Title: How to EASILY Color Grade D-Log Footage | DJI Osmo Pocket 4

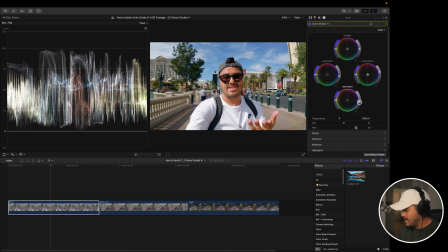243s
So I'm going to head over to the midtones and I'm going to pull this down around here, and I'm going to keep this subtle.
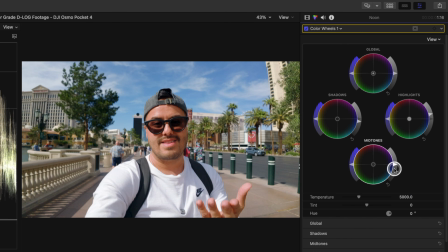251s
So if you look at the before and after, this is without the contrast and this is with contrast. Makes the image pop more. Next, I adjust the saturation to control how strong the colors look. I either boost it slightly if the image feels too flat, or pull it back if the colors look too intense, making sure everything looks natural and balanced.
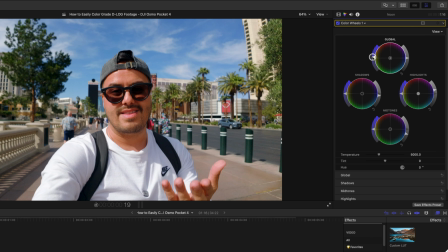271s
So I'm going to head over to the global saturation and pull this up a bit. And it's important not to overdo this. Next, I fix the white balance to remove any unwanted color tint, and this keeps the whites neutral and skin tones accurate.
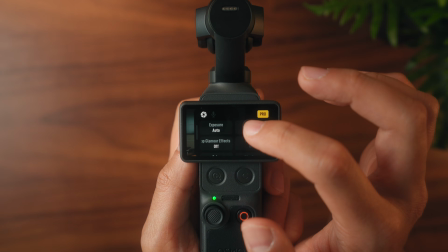285s
Now, white balance is set on auto on the DJI Osmo Pocket 4,
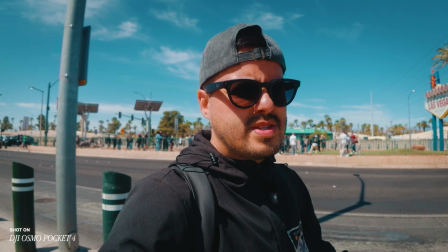289s
which already does a good job. in most lighting conditions, so I usually only make small adjustments.
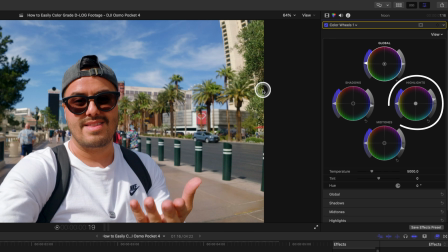294s
Now, most of the time, I fine-tune it by adjusting the colors in the highlights until everything feels balanced.
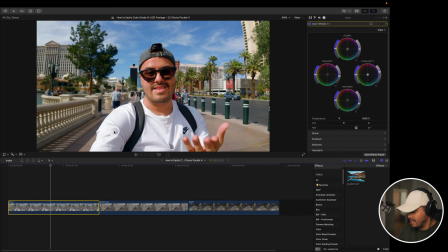301s
Now, the white balance on this image actually looks really good already. You can see that my shirt looks white and the blacks look black, but I'm gonna add a little bit more warmth in the highlights because it was a really sunny day.
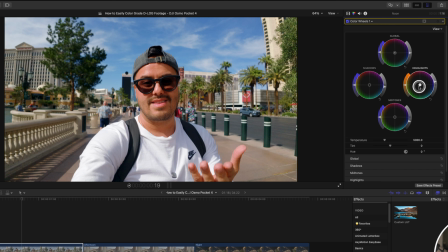314s
So just gonna pull this a little bit towards orange. And here is the before and after, just a subtle adjustment. And now we're heading to the fun part, which is creating a stylized look using the color wheels and hue versus hue.
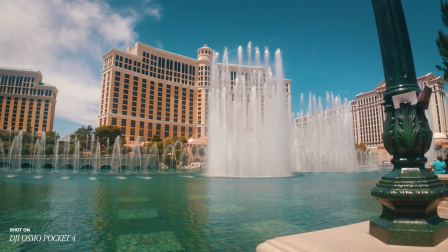328s
And I usually go for an orange and teal look where shadows shift slightly towards teal and highlights and skin tones lean more towards the warm orange.
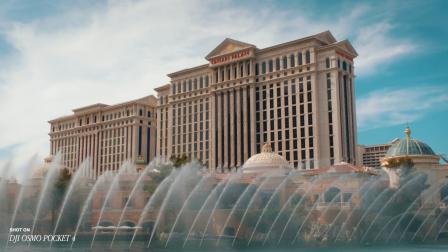338s
And this contrast between cool and warm tones gives a more cinematic feel to the image.
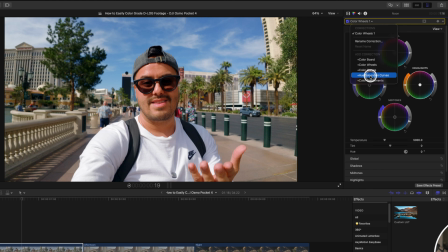344s
So let's do that. I'm going to add a hue versus saturation curve, and over here we have the hue versus hue. I'm going to select the color picker, select the sky, and I'm going to pull this up more towards teal.
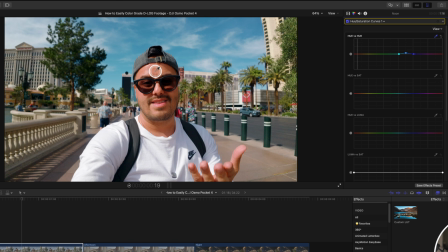359s
I think this looks great. Next, with the color picker, I'm going to select my face as I feel like it's a bit too red, and pull this dot down to shift it more towards orange.
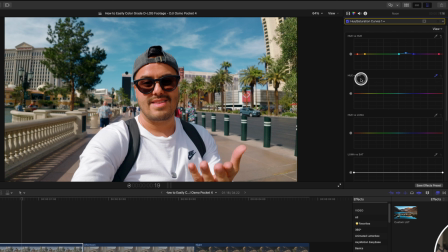372s
Now, if you feel that your skin is overly saturated, you can use the hue versus sat and choose the color picker, pick your face, and it will create this dot where you can reduce some of the red orange color in your face and just pull this one down.
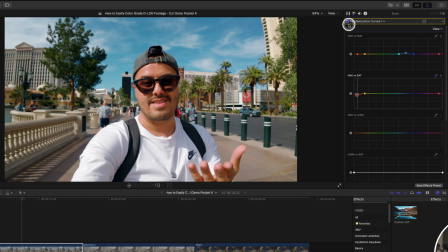388s
I think this to me looks more natural. And if you look at the before and after, this is what we get. Pretty nice. The last thing I'm going to do is add another color wheel to add a bit more separation. I'm going to add warmth into the highlights as well as in the
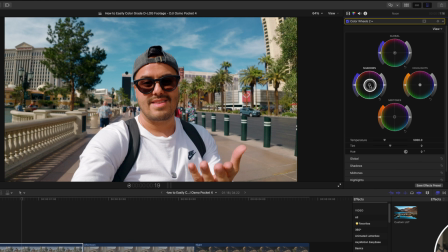408s
midtones and shift the shadows towards teal. And if we look at the before and after, you can see that it adds a bit more separation.
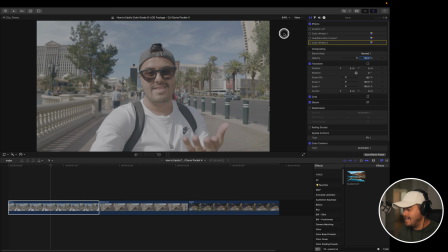419s
So just to give you a little recap of what we did, I first added a conversion LUT.
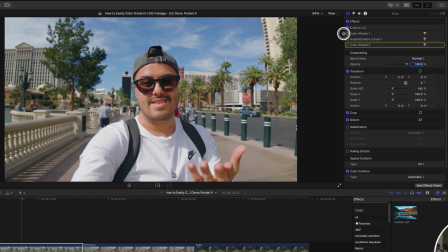424s
Then I've adjusted the exposure using the Luma waveform, added contrast, saturation, and fixed the white balance. This is what we get. Then we created our look by shifting the blue more towards teal and red more towards orange on my skin,
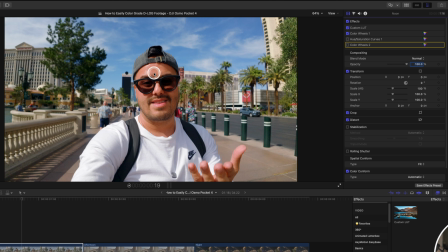441s
and also reduced a little bit of that saturation on my face. And this is what we get. And then lastly added a color wheel just to create a little bit more separation by shifting the highlights and midtones more towards the warm tones and the shadows towards the cooler tones.
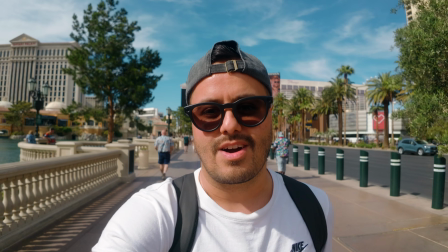458s
And this is the final look we get. Pretty awesome. So now that we created the final look, we can save it as a preset.
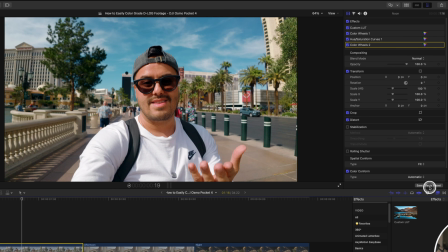466s
So to do that, I'm going to select the clip, head down here, Save Effects Preset,
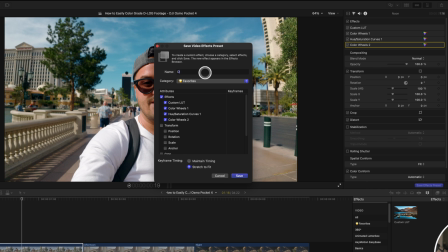470s
and I'm going to name this preset D-Log LUT 1, for example. And I'm going to make sure to select all of the color effects that we applied and hit Save.
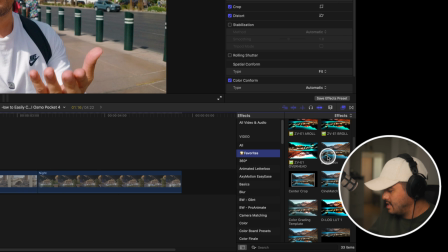482s
So now when I head over to favorites and scroll down, you can see that my preset is right over here.